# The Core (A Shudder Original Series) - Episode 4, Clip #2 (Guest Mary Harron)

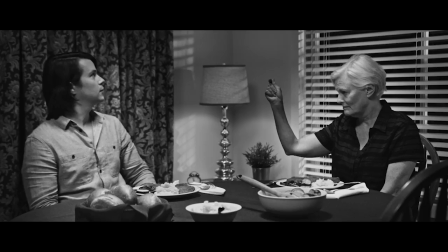0s
How can you make anything so full of terror? Well, it's all about controlling the point of view.
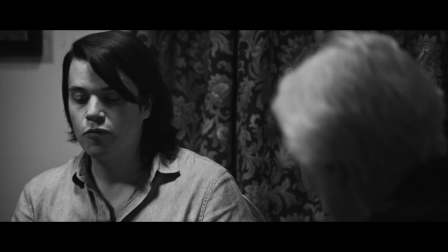7s
So here we are. Here we are. So we're shooting a dinner scene right now with three different cameras.
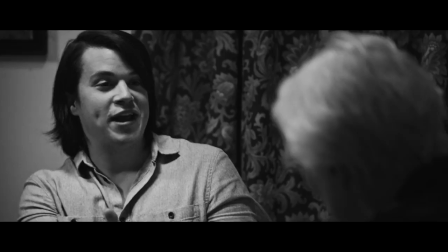12s
From your perspective, assuming you are the protagonist of this episode,
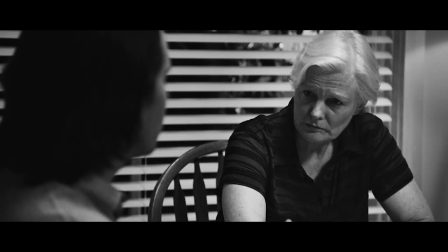17s
do you think that the way that you select camera angles is priority to convey the protagonist?
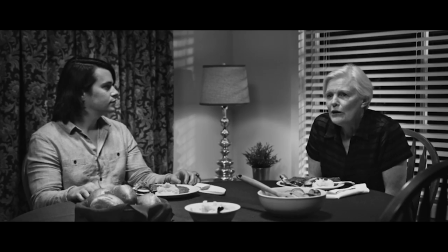22s
Or do you think that it has more to do with editing and where you hold and where you pause? Well, first, it starts with script. Like, what is the script saying, you know, about who the protagonist is?
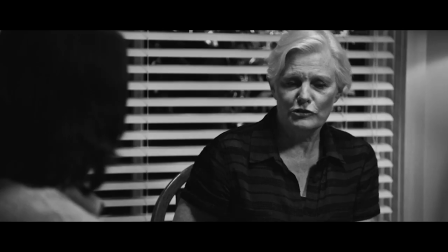33s
But then, I mean, who's holding the camera and who's looking at who? So am I a potential victim?
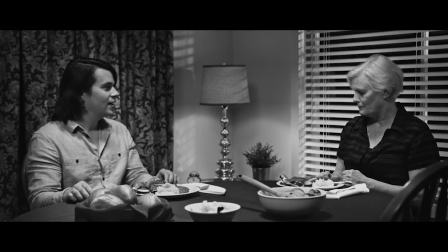39s
In which case, you can move the camera so suddenly you're very big in the frame and I'm kind of small and cowering here.
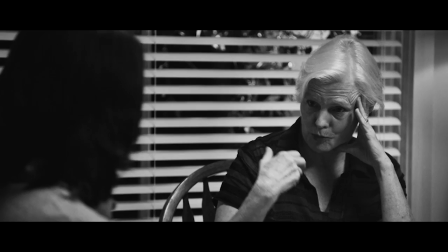47s
And then when you do the flip and reverse and find out that I'm the victim... It could be your point of view of me looking at you.
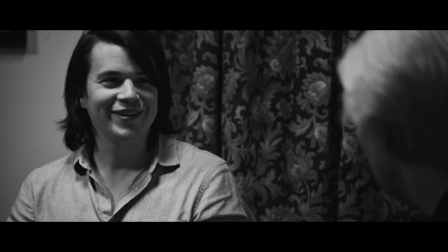52s
Right. And I might say something to you like, are you nervous?
Why?
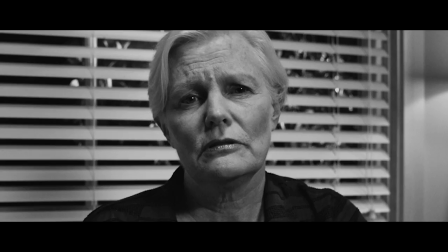58s Do I look nervous? No, no, I just wondered. You seem nervous.
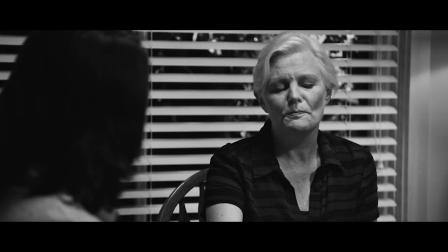64s It's funny. What are you nervous about?
And it could be asked very, you know, innocently, but once you bring in doubt,
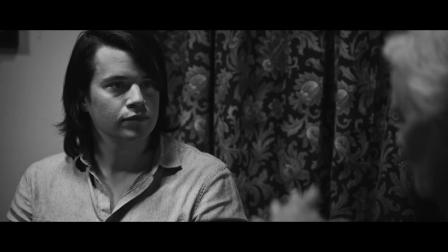74s
like, you know, why are you nervous, then suddenly you've changed the power dynamic.
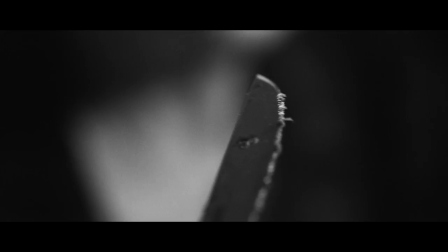80s
Is anyone in danger in this scene? I'm not sure.
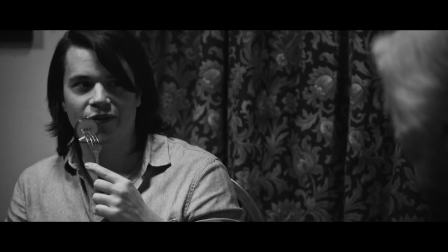87s Good steak.
And that's the moment when I find out these are poison.